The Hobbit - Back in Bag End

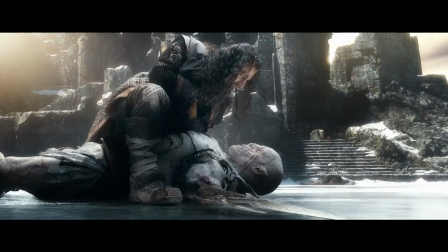501s
The Hobbit films almost always have a B without an A. They know what needs to happen, whether it's an action scene, dialogue, or character arcs.
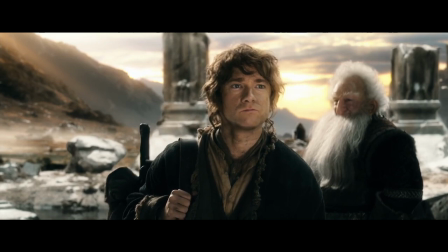510s
And individually, most of the scenes are great. They're edited well, the music is swelling, and everyone's acting their heart out.
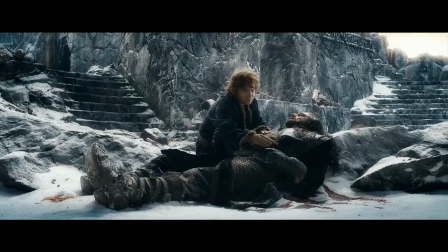516s
But I'm not feeling anything. Yeah, the bad stuff is bad, but the good stuff isn't working either, because I'm missing the context that makes an emotional state believable.
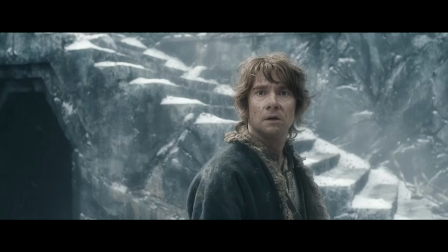524s
So let's take a death scene, the bread and butter of drama. You've got your hero, you've got your villain, and you've got other heroes to watch it happen.
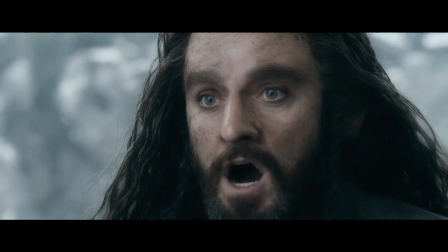532s
This is a great opportunity to make your audience cry, or shock them at least, to let you know that the bad guys mean business.
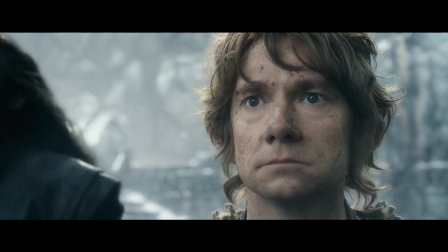538s
And the scene itself is pretty good.
"Run!"
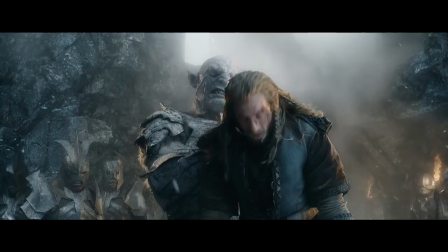544s
But it negates any emotional resonance because I don't know anything about Feely.
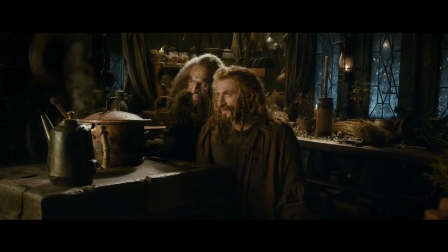548s
He's always there in the background, but he doesn't actually participate in conversations, so I don't feel like I'm losing anything.
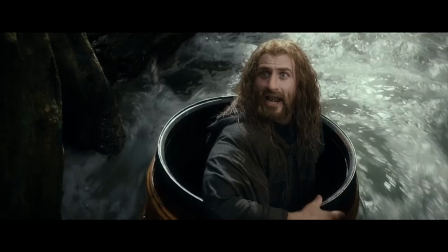555s
Across three films, Feely has 61 sentences. And keep in mind, those sentences are usually something like,
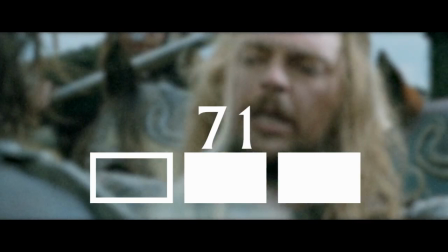566s
For comparison, a similar character like Éomer, who doesn't die, has 71 sentences across two films.
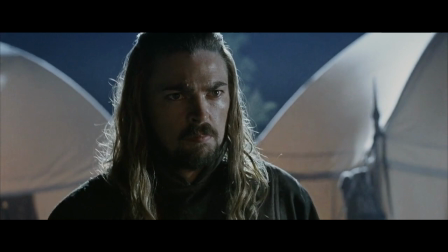573s
Some of those are commands, I guess.
"We ride north!"
But he also has some really great dialogue.
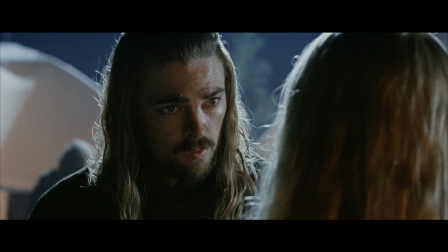577s "And the fear takes him, and the blood, and the screams, and the horror of battle take hold.
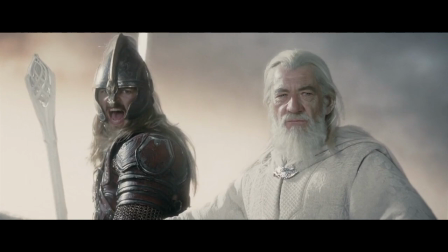584s Do you think he would stand and fight?"
And he's memorable in other ways. His helmet is like the coolest thing ever.
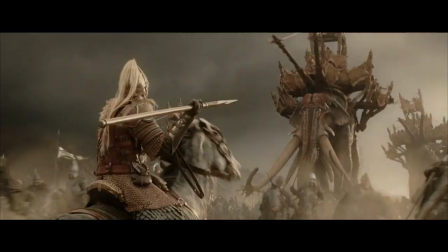591s "Rohirrim!"
The Rohirrim saves the day at Helm's Deep. He takes out two Oliphants with one spear.
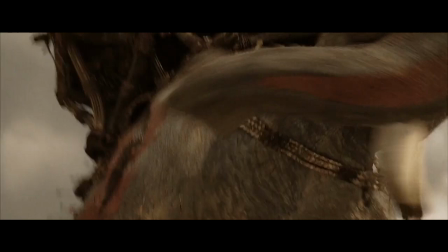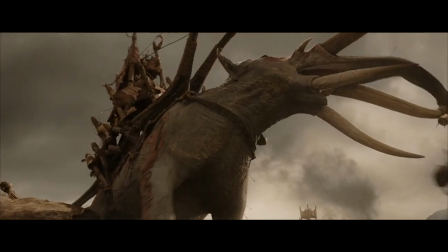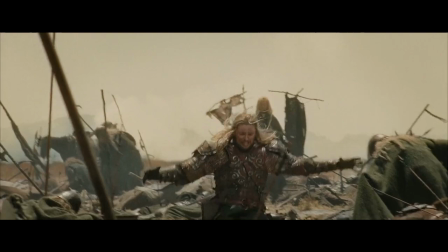608s
he never spoke, this scene would still be heartbreaking.
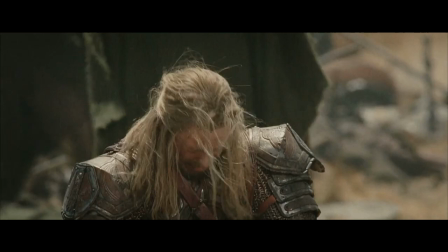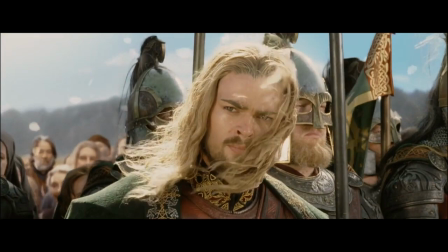620s
Is he deep? No, but he functions in the story and he makes you feel a certain way.
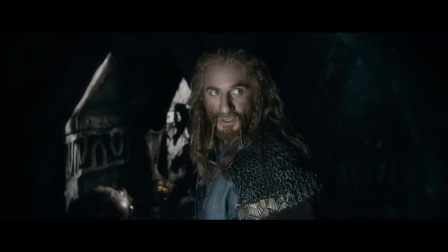625s
With Feely, I don't know what to think about him. If your secondary characters don't speak, then you're conveying to the audience that they're not important.
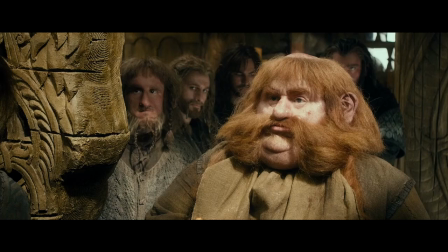632s
A dwarf like Nori gets 4 sentences. Bomber only gets 2 sentences.
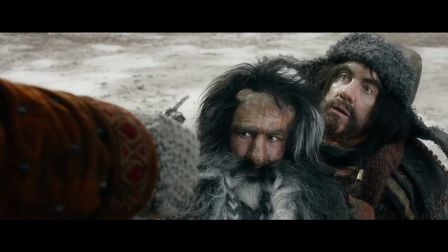636s No, he's not! There you go, cousin.
And I don't buy for a second that it's because there are too many characters.
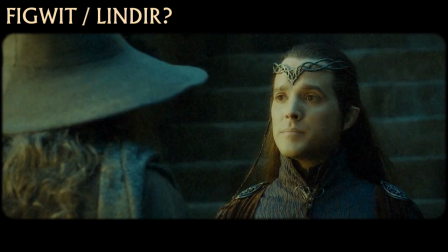646s I have a feeling me tubers. The Lord Elrond is not here.
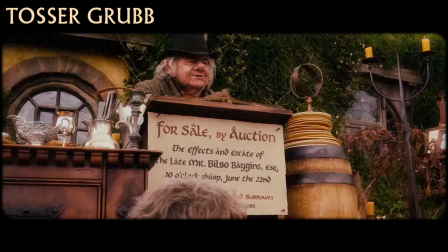654s Excellent taste in wine. No, 13. You and me, Boris. What do you know of my wife? Edlen and Tauria.
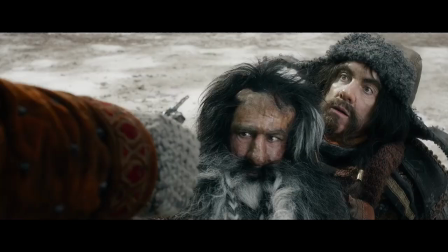660s Rogunas! You're a weasel. Somewhere for Fatty to put his feet on. There you go, cousin.
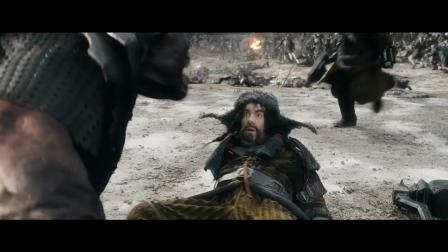666s
Okay, let's try a comedy scene.
You know where you can stick that.
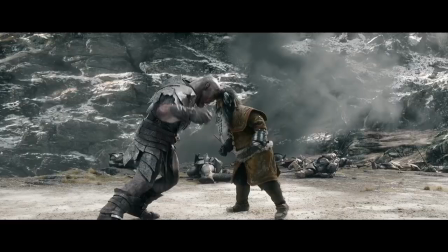670s
So the situation is that the dwarf Biffer has an axe stuck in his head, which causes him to speak in the dwarf language, Kuzdul.
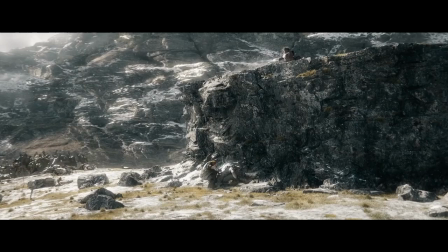676s
When the axe is finally removed, he can speak English again.
By Durin, you've lost your axe.
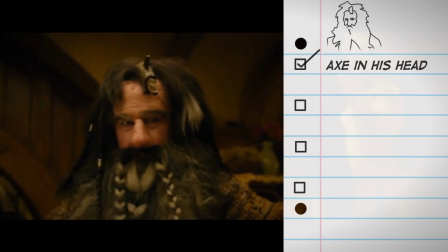683s
So what do we need to know for this joke to work? Well, we need to know that he has an axe in his head. I mean, the axe in his head.
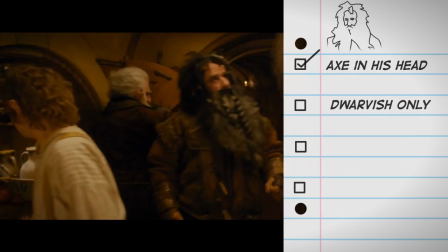689s
Check. We need to know that he can only speak Dwarvish. Okay.
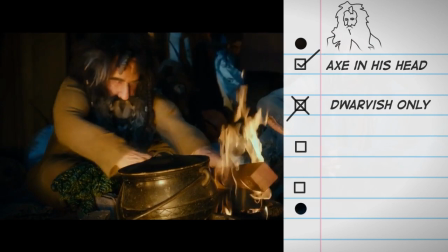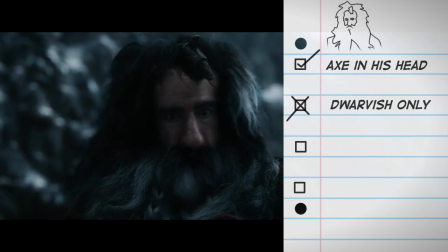700s
Well, that's all he says. There's the old adage, 2 times is a coincidence, 3 times is a pattern.
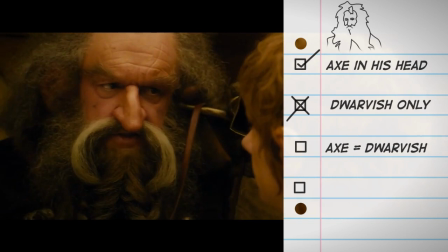705s
And we never get a third line out of him. We also need to know that the axe is the reason he speaks Dwarvish.
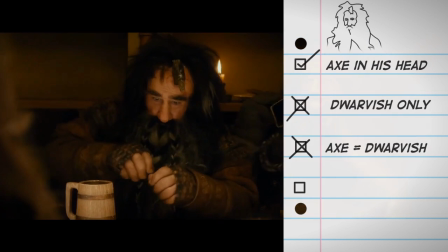711s The closest we get is dead. No, only between his ears. His legs work fine.
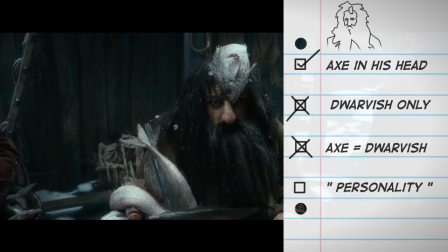717s
Which says nothing about his language impairment. And finally, we should probably know how Biffer feels about the axe before it's removed.
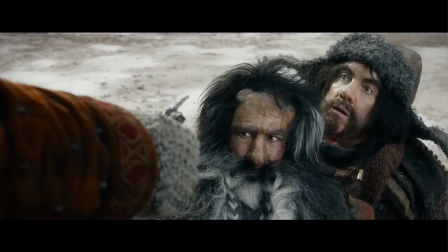723s
But we're not told anything about Biffer throughout the trilogy, so how's this supposed to be funny? They've effectively told a punchline without a setup.
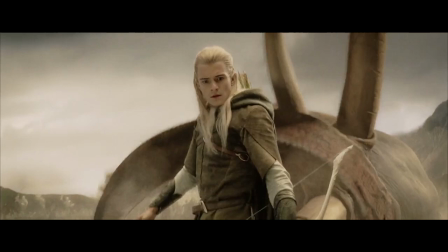730s You know where you can stick that.
For comparison.
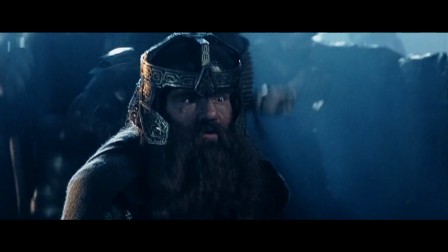738s That still only counts as one!
If you've seen The Lord of the Rings, you probably already know the setup because they repeat it over and over.
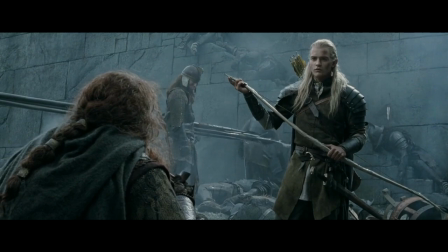746s I'm on 17!
Legolas and Gimli have been counting their kills in battle since the Two Towers.